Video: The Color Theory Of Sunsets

So you're having trouble color grading sunrise and sunset. Let's work on it. So right here, I have a bunch of images.
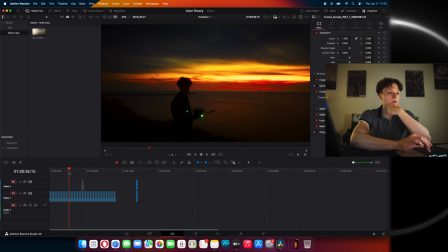As you can see, we do have a bunch of sunset ones, a bunch of sunrise ones, a beautiful sunset like this one.
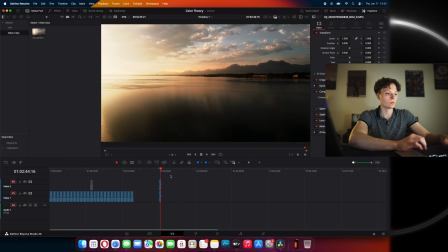But today we're gonna be focusing on this one right here, which is coincidentally the cover of my book. You can imagine that I meticulously try to make it as scientifically correct as possible. So I'm gonna show you how I did it. So this is basically my note tree.
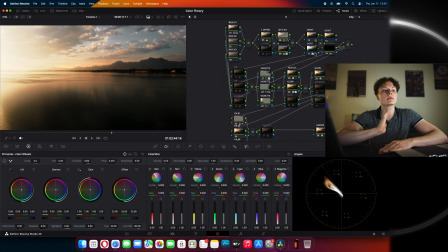As you can see, it's quite complicated, but I can assure you I did not use every single node because you don't have to. This is just my setup. And by the way, I really want to emphasize the fact that DaVinci Resolve is just a tool for you to achieve your outcome.
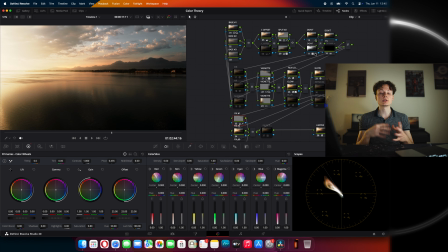The tool is not the point here. The point here is that you have the knowledge, that you know what you want to do, that you know what colors you want to see on your final image.
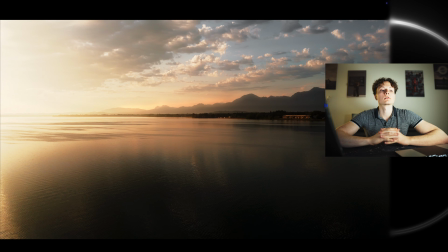So this is my image. This was taken from a drone. This was taken on an extremely cheap drone, by the way, which doesn't even have D-Log.
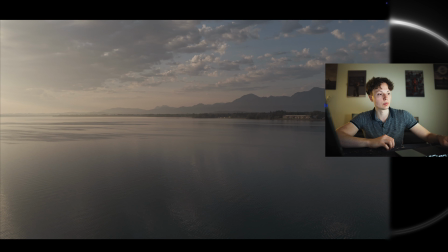And still, I was able to pull out a bunch of colors from this one and make it look really nice.
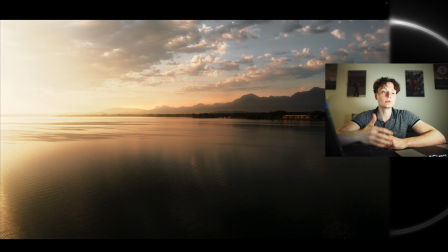Good enough from a video clip to be screen grabbed and then put onto a book cover.
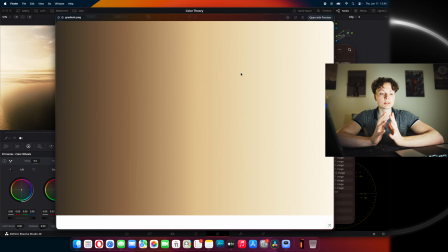That's crazy. This is the gradient of the entire image. So these are basically the colors. I scientifically pulled it for you guys to see. What is your first impression of these colors? As I said in the previous video, there are 5 key elements that you should keep in mind every single time you're doing any sort of coloring work.
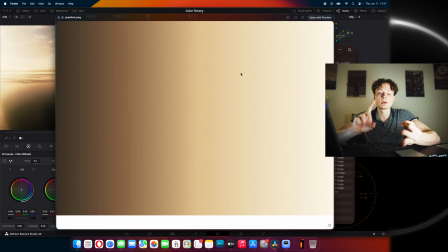And those are color properties, color relationships, color contrast, color perception, and color application. What you see right here is closely tied in with color relationships because we're looking at color harmony here. And what kind of color harmony are we looking at? Are we looking at a complementary color harmony?
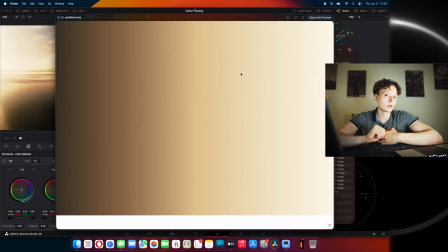Are we looking at an analogous one? Are we looking at a triadic or a tetradic one? No, we're looking at a monochromatic color harmony.
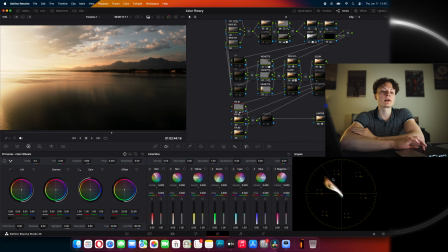And this is really important. So as you can see on my vector scope, this basically proves everything that you have to know. So if you're looking at like DaVinci Resolve, color grading tutorials, many people like to tell you that you have to have, insanely big color contrast in a sense that your vector scope has to almost contain an equal amount of blues,
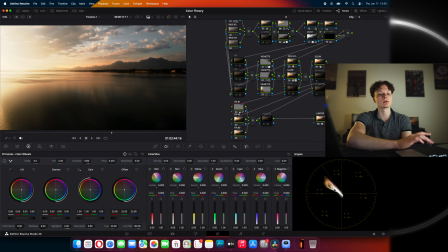cool colors, as they do contain warm colors. You have to have this like huge separation of colors. But obviously this is just one piece of the puzzle. This is complementary color harmony, but this is not every single image. Listen, not every single image has to have complementary colors. Not every single image has to have cool shadows and warm highlights.
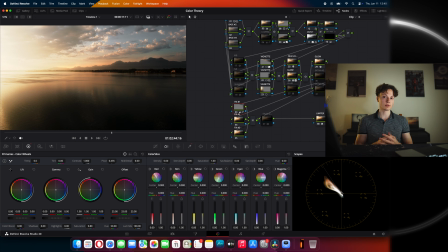This is just not how it works. And this is where color science and color theory comes in. Because truly, when you're standing before a sunrise, do you see any blues? Because I don't. All I see is this glowing warm sunlight shining through the entire world, obviously from my perspective. So what's actually going to happen when I start introducing blues into my shadows? Let's take a look.
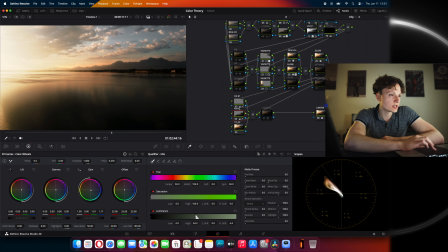So all I really did right here is I just made a selection for all the low luminance areas of my image and I'm starting to pull the blues. As you can see, like I hardly pulled anything. Like keep your eyes on the vector scope right here. Like I hardly introduced any blues into the image and it already looks horrible. So why do you think it looks horrible?
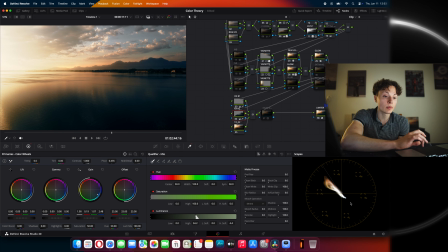Just look at how much yellows and reds are and only introducing just a tiny amount of blue, like literally this much, completely ruins the entire image. Why do you think that is? Obviously right here I can instantly tell that the entire environment looks extremely monochromatic is because there's
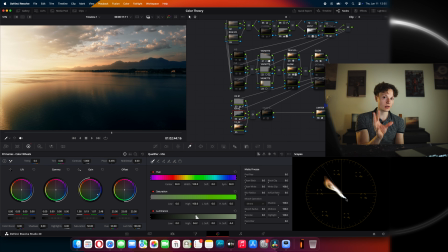so much warm light shining through this entire thing that introducing blue would not make sense. Because the one thing you cannot do is try to mix color harmonies. You cannot have a monochromatic image and also introduce complementary colors.
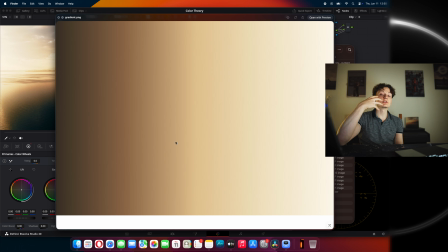That's just not how it works. Just look at this gradient for a second. Do you think that introducing blue in this gradient makes any sense whatsoever?
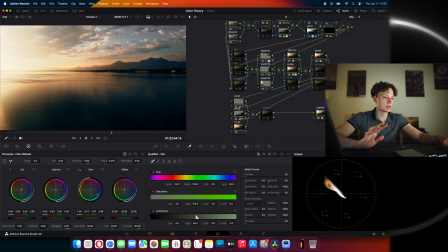So simply we're just going to disable what we just did, and as you can see, the image just feels right. I didn't show you every single step of this color grade, but basically the last step for me was to desaturate the skies because obviously during a sunrise, you do have a large portion of the sky that is still azure.
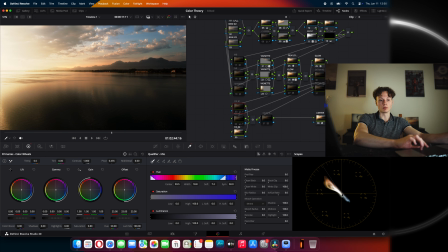However, even on the vector scope, as you can see, we have an extremely large concentrated blob that is super warm, which is basically like 90 whatever percent of the image. And then you have this extremely faded, tiny little specks of color in blue. So you can already tell by the vector scope that something is up with the blues.